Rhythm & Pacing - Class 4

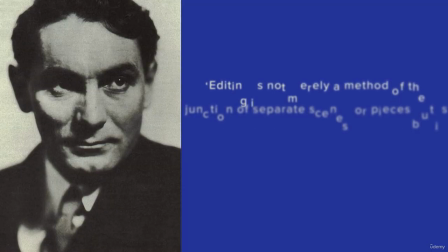(0:05)
Dovkin, a Soviet film director, once said, "Editing is not merely a method of junction of separate scenes or pieces, but is a method that controls the psychological guidance of the spectator." In other words, editing isn't just about putting together different shots, different scenes. It's also about influencing the viewers. When someone is watching your video, something needs to happen in their emotions and their thoughts. And one of the most common ways to do that is manipulating the rhythm and pace of your film. And that's what we're exploring in this lesson.
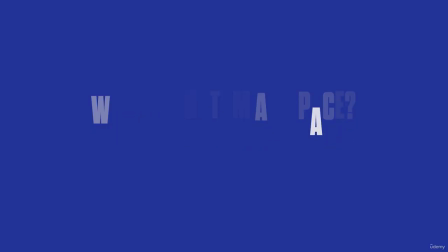(0:38)
So what is rhythm and pace? Rhythm and pace in film editing are kind of related, but it still have some differences. Rhythm is all about the structure and the timing of the cuts. It basically consists on how you arrange the shots, your cuts, your music and sound effects in just one scene. Now, pace is a little different. Pace is more about the overall speed of the film or the scene. So when you have a fast pace, it might get you really excited or on the edge of your seat maybe, while a slow pace can build the tension or give you some time to think. So in a nutshell, both rhythm and pace play a role in the flow and feel of a film.
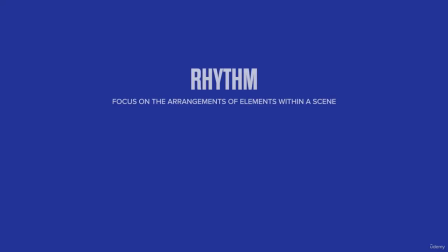(1:18)
Rhythm focuses on the arrangement of elements, shots and their timing, while pace is all about how fast the whole story moves along or how the story unfolds.
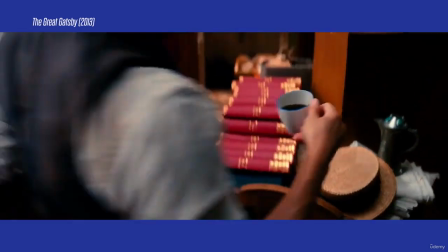(1:28)
The opening sequence of The Great Gatsby features fast-paced editing with quick cuts.
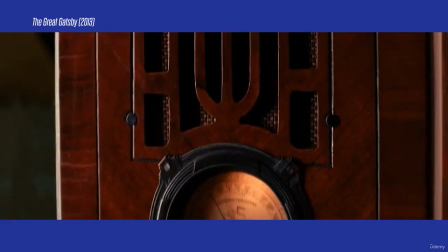(1:33)
The rapid-fire rhythm of the editing creates a sense of energy and excitement.
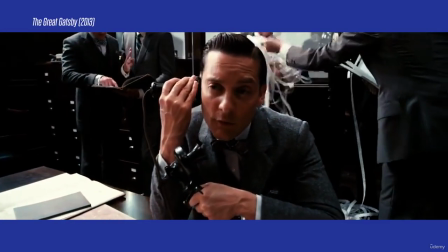(1:38)
On the other hand, the pacing of the film overall is slower and more deliberate,
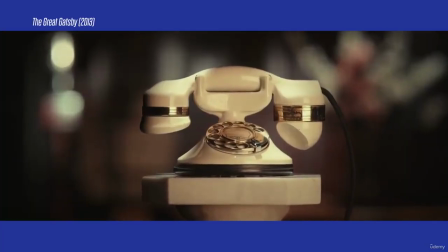(1:43)
with a measured tempo that allows for the character development and also for the thematic exploration, for example. Check our guidebook if you want to see more differences between rhythm and pace in other movies. As editors, we have the power to control the rhythm of your edit, which directly affects the overall pace of your video. One of the most common ways to do that is by changing the duration of a shot. Okay, but before we get ahead of ourselves, let's clarify one thing. If you're not familiar with the term shot in film editing basically means the continuous footage between two edits or cuts.
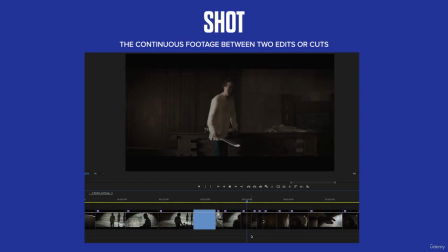(2:16)
Each segment between cuts is called shots, and their length or their duration can directly affect the audience's reaction. We need to remember that some emotions take time. Sometimes holding a shot for longer helps the audience to connect with what's going on, to connect with the characters.
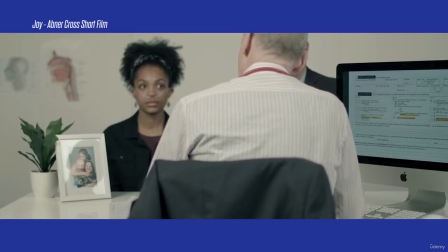(2:32)
A short film that I did when I was at college, the very first shot is really long,
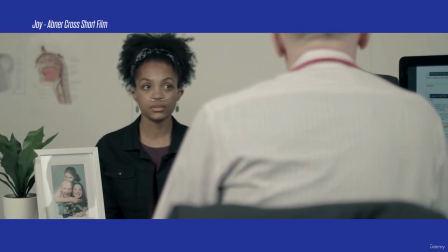(2:36)
and my idea there was to make the audience uncomfortable and really intrigued about Joy's feelings.
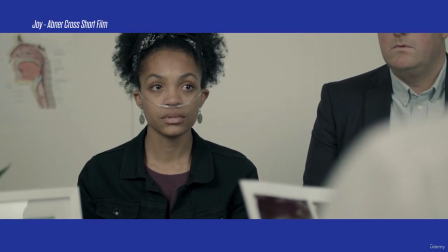(2:43)
Joy is this girl here that you can see now. I wanted the audience to be very intrigued because the doctor is telling her some bad news, and I wanted the audience to get dragged,
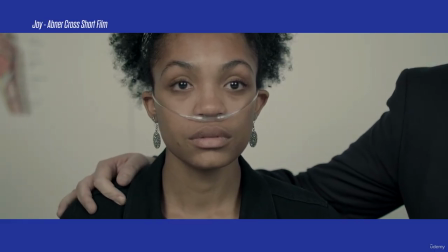(2:52)
into this feeling. What is she feeling at this moment? So that's why this long shot really helped to get the audience to get immersed in that.
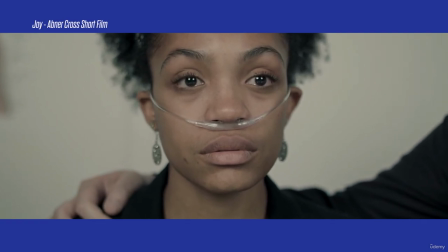(3:00) The treatment that would be recommended is experimental at best, and no guarantee.
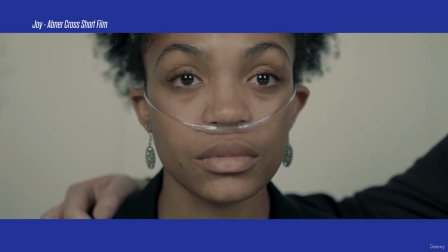(3:09) And if you chose not.
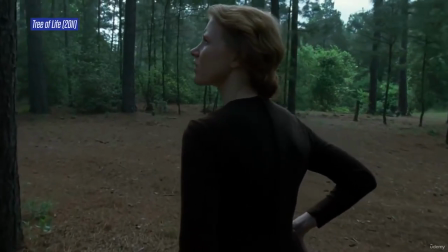(3:11)
In the Tree of Life, long takes are used to create a sense of beauty, wonder, and introspection.
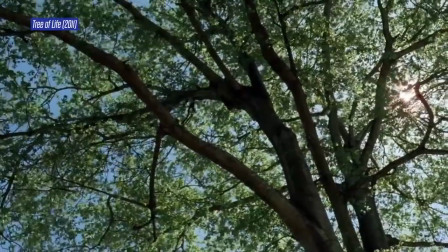(3:18)
In one scene, Mrs. O'Brien walks through a field while a voiceover of her thoughts and memories reflects on the mysteries of the existence.
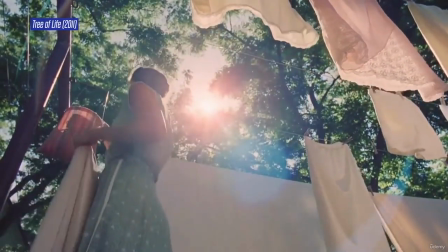(3:26)
The long take combined with the voiceover creates a powerful sense of introspection and contemplation,
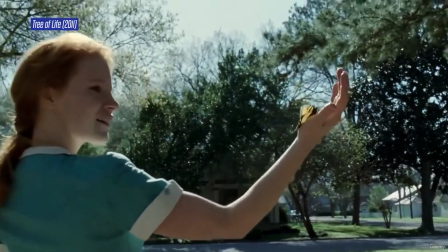(3:33)
really inviting the viewer to reflect on their own place in the world. Sam Mendes, in his film 1917, took this to a whole other level, attempting to create a movie with one just long shot.
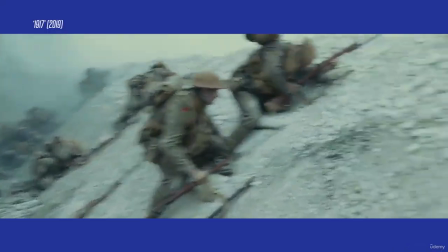(3:45)
It was pretty cool. Obviously, this is extremely hard to achieve, so there was actually a few hidden cuts throughout the movie,
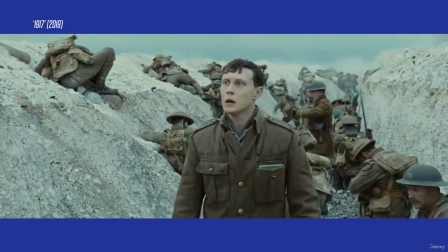(3:52)
but they are so well done that we can barely see, and it doesn't defeat the purpose behind the whole idea,
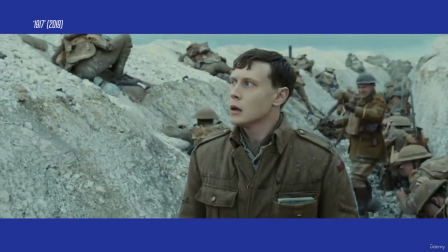(3:59)
which is to be very immersive and make you feel like you are in those trenches with this young man. Check your guidebook if you want to see more movies done in just one shot. Now, if your movie is filled with action scenes, rapid cutting might be the goal for it.
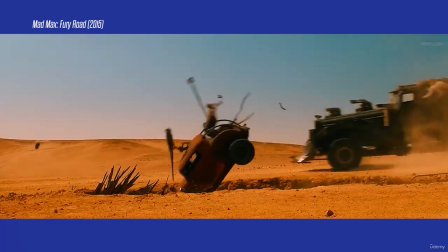(4:14)
Movies like Mad Max, John Wick, and most of the fighting movies really are full of fast shots that
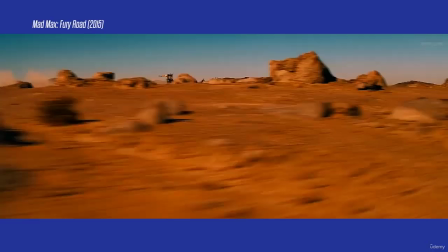(4:21)
gives the audience this feeling of adrenaline and get them right on the edge of their seat.
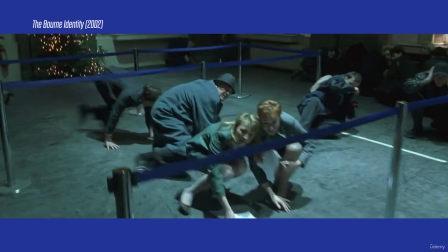(4:26)
The Bourne Identity is a good example of a film known for its quick cuts and fast-paced action scenes.
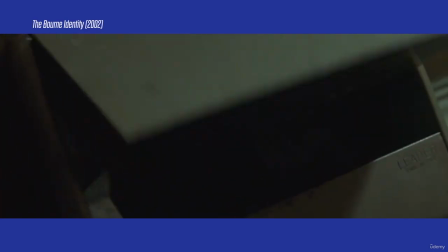(4:32)
The short shots create a sense of urgency and excitement, making the viewer really feel part of the action.
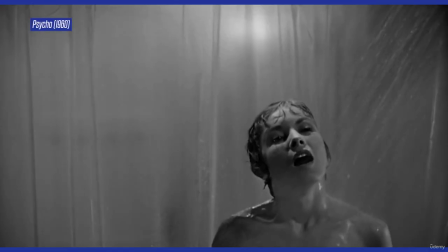(4:38)
And I can't forget to mention Psycho. This classic thriller uses quick cuts to create a sense of shock and surprise.
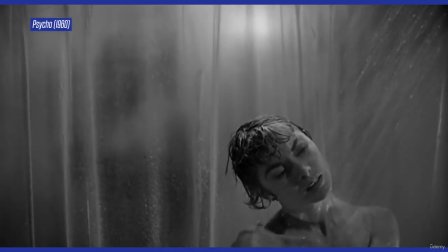(4:45)
The famous shower scene, a great scene by the way, features over 50 cuts in just 45 seconds.
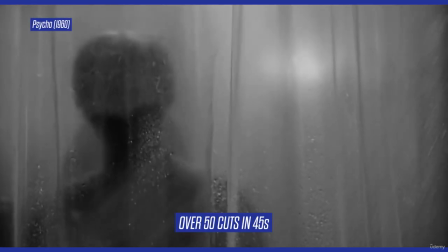(4:53)
This creates a very frenzied and chaotic feeling that mirrors the character's panic and terror.
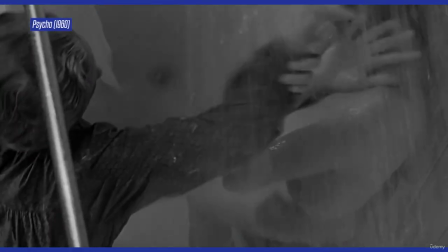So when you're creating your class project, whether it's a promotional video, music video, or narrative, it's very important to always keep your creative brief in mind as it will guide you towards the best rhythm and pace for your video. The Chamber was the first short film I ever made. And after finishing the draft, I noticed that the first shot was way too quick and it wasn't giving me enough time to wonder or to get intrigued about what was happening with the character. And that was the opposite of what I had in my creative brief. So I went back and I changed it.
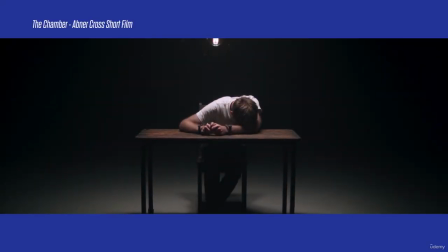(5:37)
And just by simply making the first shot like a little bit longer, that would give like time for me and the audience, to really get immersed in the character and to really wonder about what was going on.
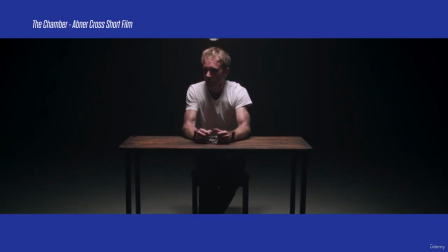(5:48)
And that was like way better at the end of the day. Now thinking about it, I noticed that I did a lot of long shots when I first started. Maybe that was my thing back then. Anyway, in this lesson, we learned how to manipulate the rhythm of your edit by simply changing the length of a shot. However, there are several different video editing techniques that can be used to affect the rhythm and create different meanings. And that's what we're going to learn in the next lesson.